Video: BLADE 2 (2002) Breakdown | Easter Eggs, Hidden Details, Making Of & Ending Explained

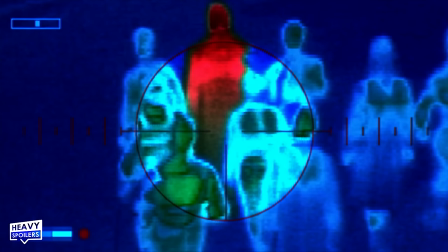As Whistler is staring at the group through his thermal scope a few moments later,
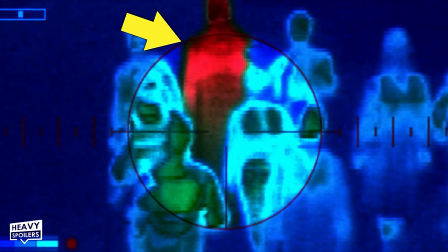you can see that Blade's body is the only body glowing red, as he is the only warm-blooded vampire among them,
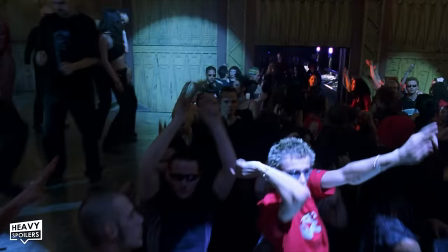with the rest of the Blood Pack showing up as a cool blue.
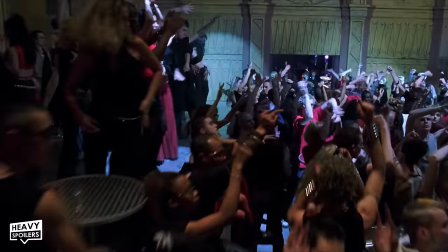But anyways, the House of Pain nightclub scene that follows was actually filled with around 400 extras in this singular room.
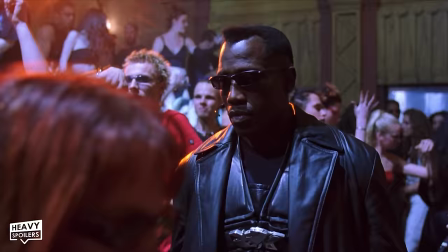And while Guillermo del Toro was a little nervous about managing all of those people, he actually ended up truly loving the experience,
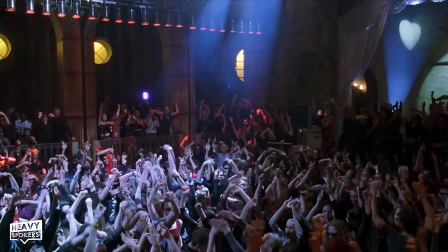as all 400 of them were incredibly fun and hardworking people.
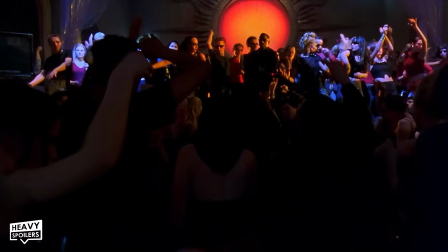However, because they were all dancing for so long, the room quickly started to smell like crazy BO,
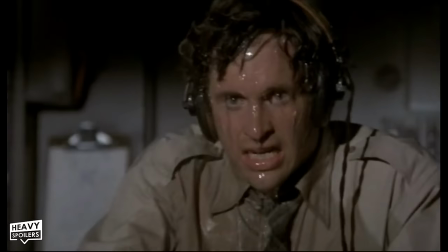which made the director wish the production added 400 deodorant sticks to the budget.
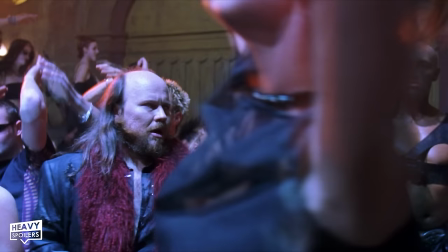But anyways, as the Blood Pack walk through the House of Pain, Blade is disgusted at all the freaky shit that all of these vampire youths are up to,
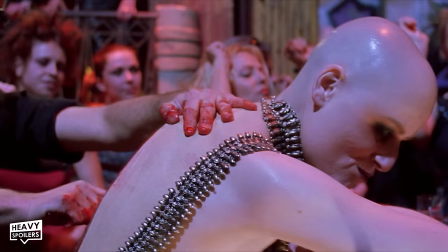like French kissing with razor blades in their mouths and mutilating their own backs for fun.
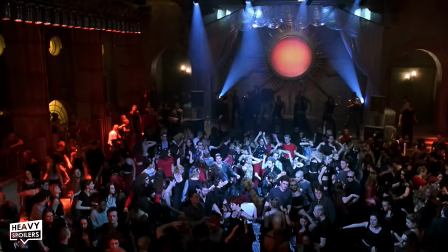But I guess that's sort of the point of a club called the House of Pain. And to underscore this pain theme, the backdrop of the stage is a giant red sun,
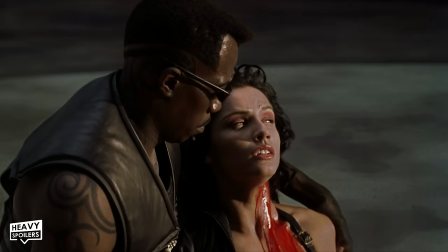the number one celestial object of pain for all dark denizens of the vampire nation.
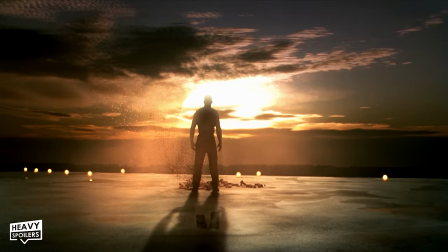But actually, fun fact about red suns in Marvel Comics, they're actually one of Blade's main weaknesses, much like they are for Superman in DC Comics.
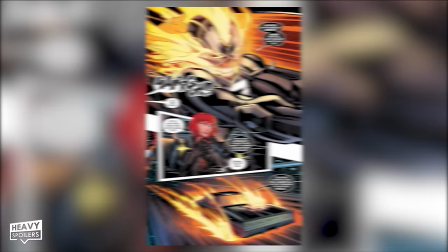Recently, in 2019's Avengers number 27,
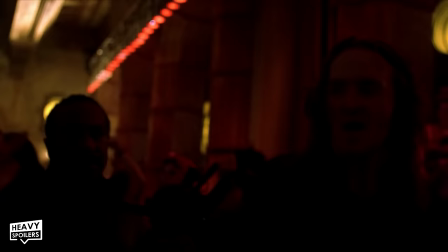we can see Blade getting the energy drained out of him as the Avengers fly near a series of red suns in outer space.
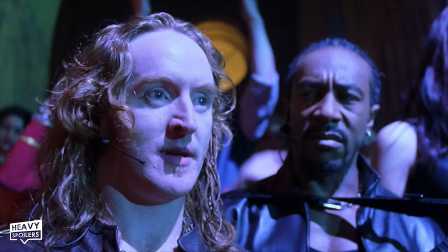But anyways, as Priest walks through the crowd, he's disgusted because a lot of the clubbing vampires aren't pure-blooded vampires like him and his team,
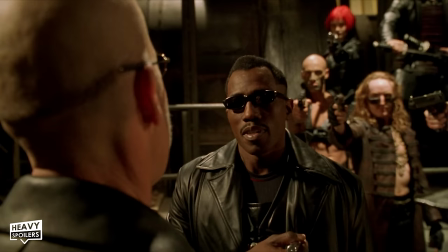clearly showing how racist Damaskino's squad of vampires have been brought up to be,
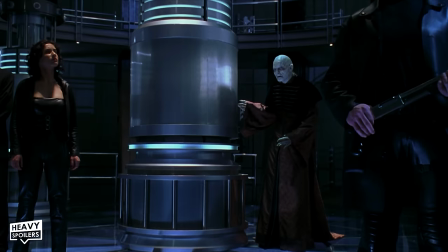which makes sense considering that Guillermo del Toro deliberately made Damaskino's himself to
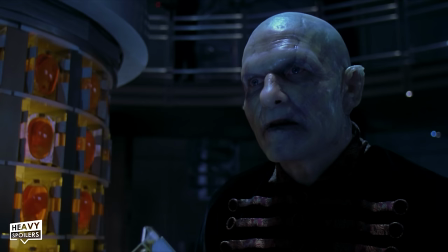be a super racist fascist of a vampire that valued only the genetically pure of his race.
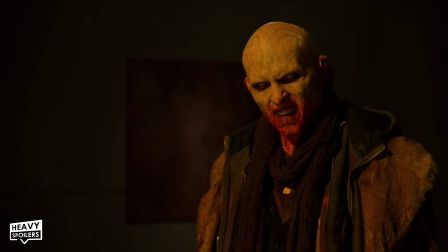Which is why Damaskino's cast his own son out as soon as his experimentations poisoned Nomak's DNA.
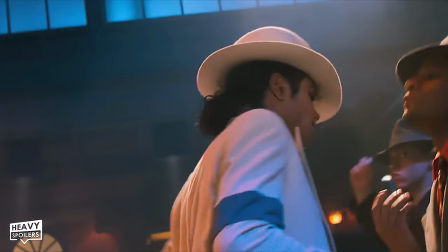Anyways, a little later, Nyssa heads upstairs to look around for Reapers, but what she doesn't find is Michael Jackson.
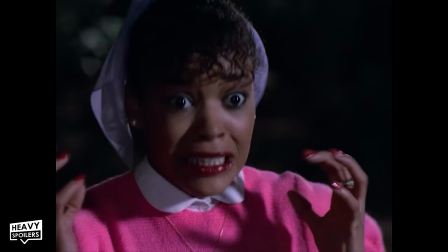Michael Jackson was originally supposed to make a quick cameo as a vampire handling a bunch of human remains,
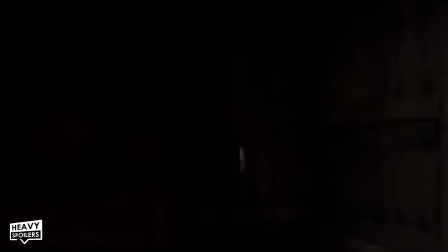but for reasons unknown, Michael Jackson could not make it for this scene.
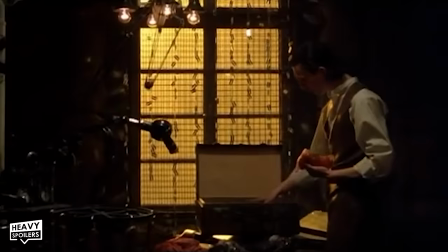They did end up filming that moment with another actor, but ended up scrapping that moment entirely as a deleted scene.
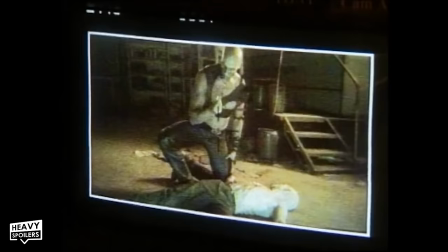And then, after the Reapers start attacking the club, we get this moment of Lighthammer trying to get a resurrected Reaper off of him.
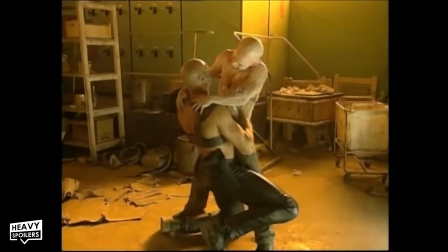This particular Reaper was a combination of practical and computer-generated effects, as some of these shots of that Reaper attack were of a completely robotic Reaper.
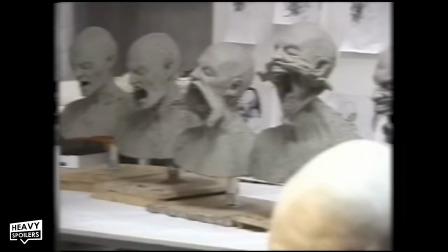Guillermo del Toro did not like the idea of over-relying on CGI to craft his cinematic illusions,
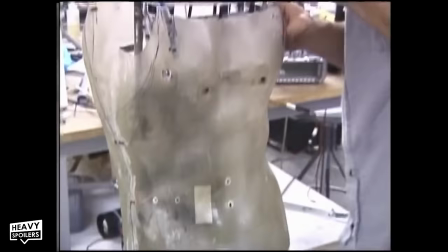so he had the Blade 2 design team craft the upper torso of a Reaper in a moving robot with
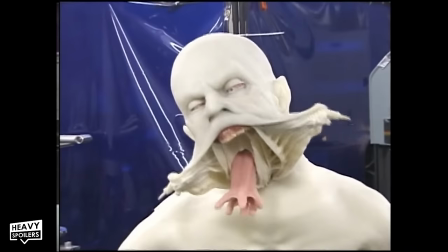realistic skin so that audiences wouldn't have to deal with that uncanny valley feeling that came with a
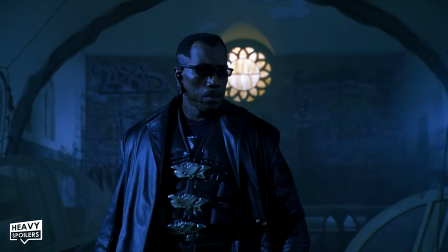lot of CG from that era. And later, a little fun Doctor Strange Easter egg can be seen when Blade and Nomak fight in the church.
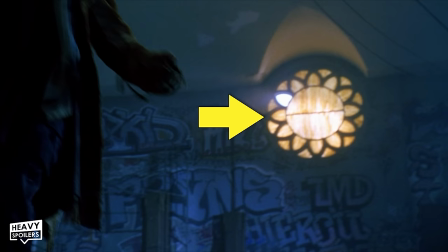Behind Nomak, you can see what appears to be the closed golden eye of Doctor Strange's Eye of Agamotto,
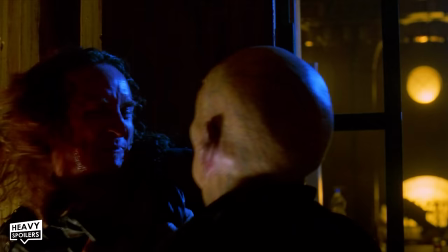designed the way it used to be in the Marvel comics before the MCU's influence. Then after this church scene, we very ironically have to watch a priest die.
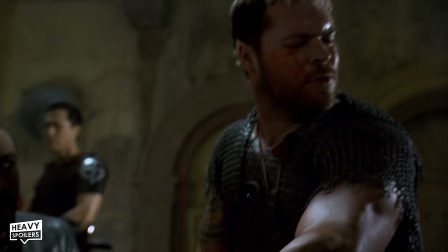As Priest begs for Chupa to kill him in order to prevent becoming a Reaper, Chupa mutters the words,
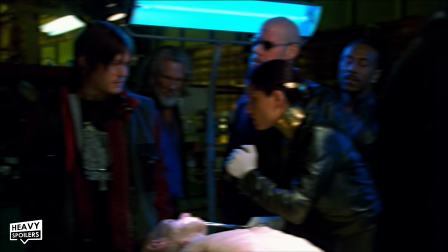"A man without fear," before shooting his comrade, which definitely feels like a reference to Marvel's main man without fear, Daredevil. Then after Whistler finds a dying Reaper, the Blood Pack take that Reaper to be cut open and examined.
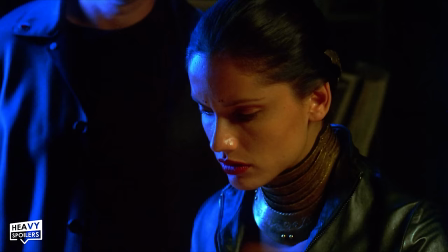But, you know, not so fun fact about this scene,
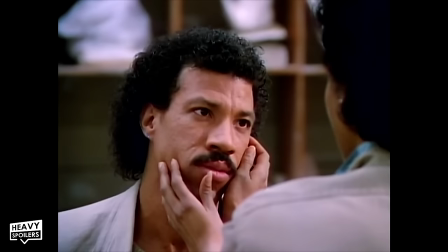apparently around 30 members of the film crew got temporarily blinded from all the UV lights that they used in this scene, which is kind of nuts.
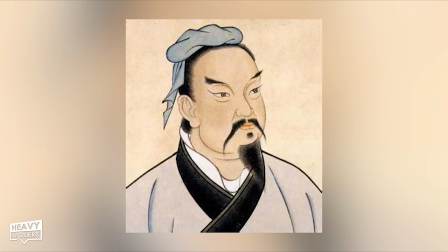While the gang gets ready for their underground assault,
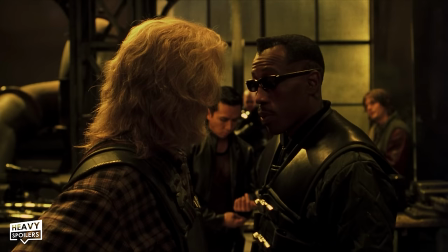Blade quotes the Chinese philosopher general Sun Tzu when he tells Whistler that he intends to keep his friends close and his enemies closer.
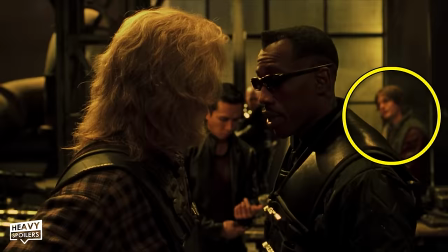But when he does, Guillermo del Toro makes sure to symbolically place Scud right behind Blade in the frame,
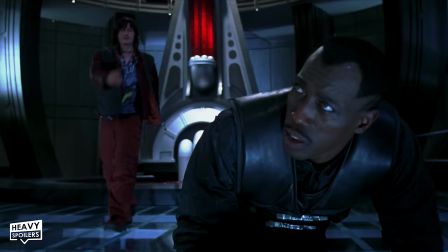as Scud would prove to be Blade's enemy in disguise the whole time by the end of the film.
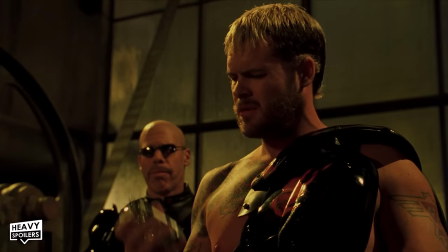Then the Blood Pack head to the sewers of Prague in order to attract and destroy some Reapers.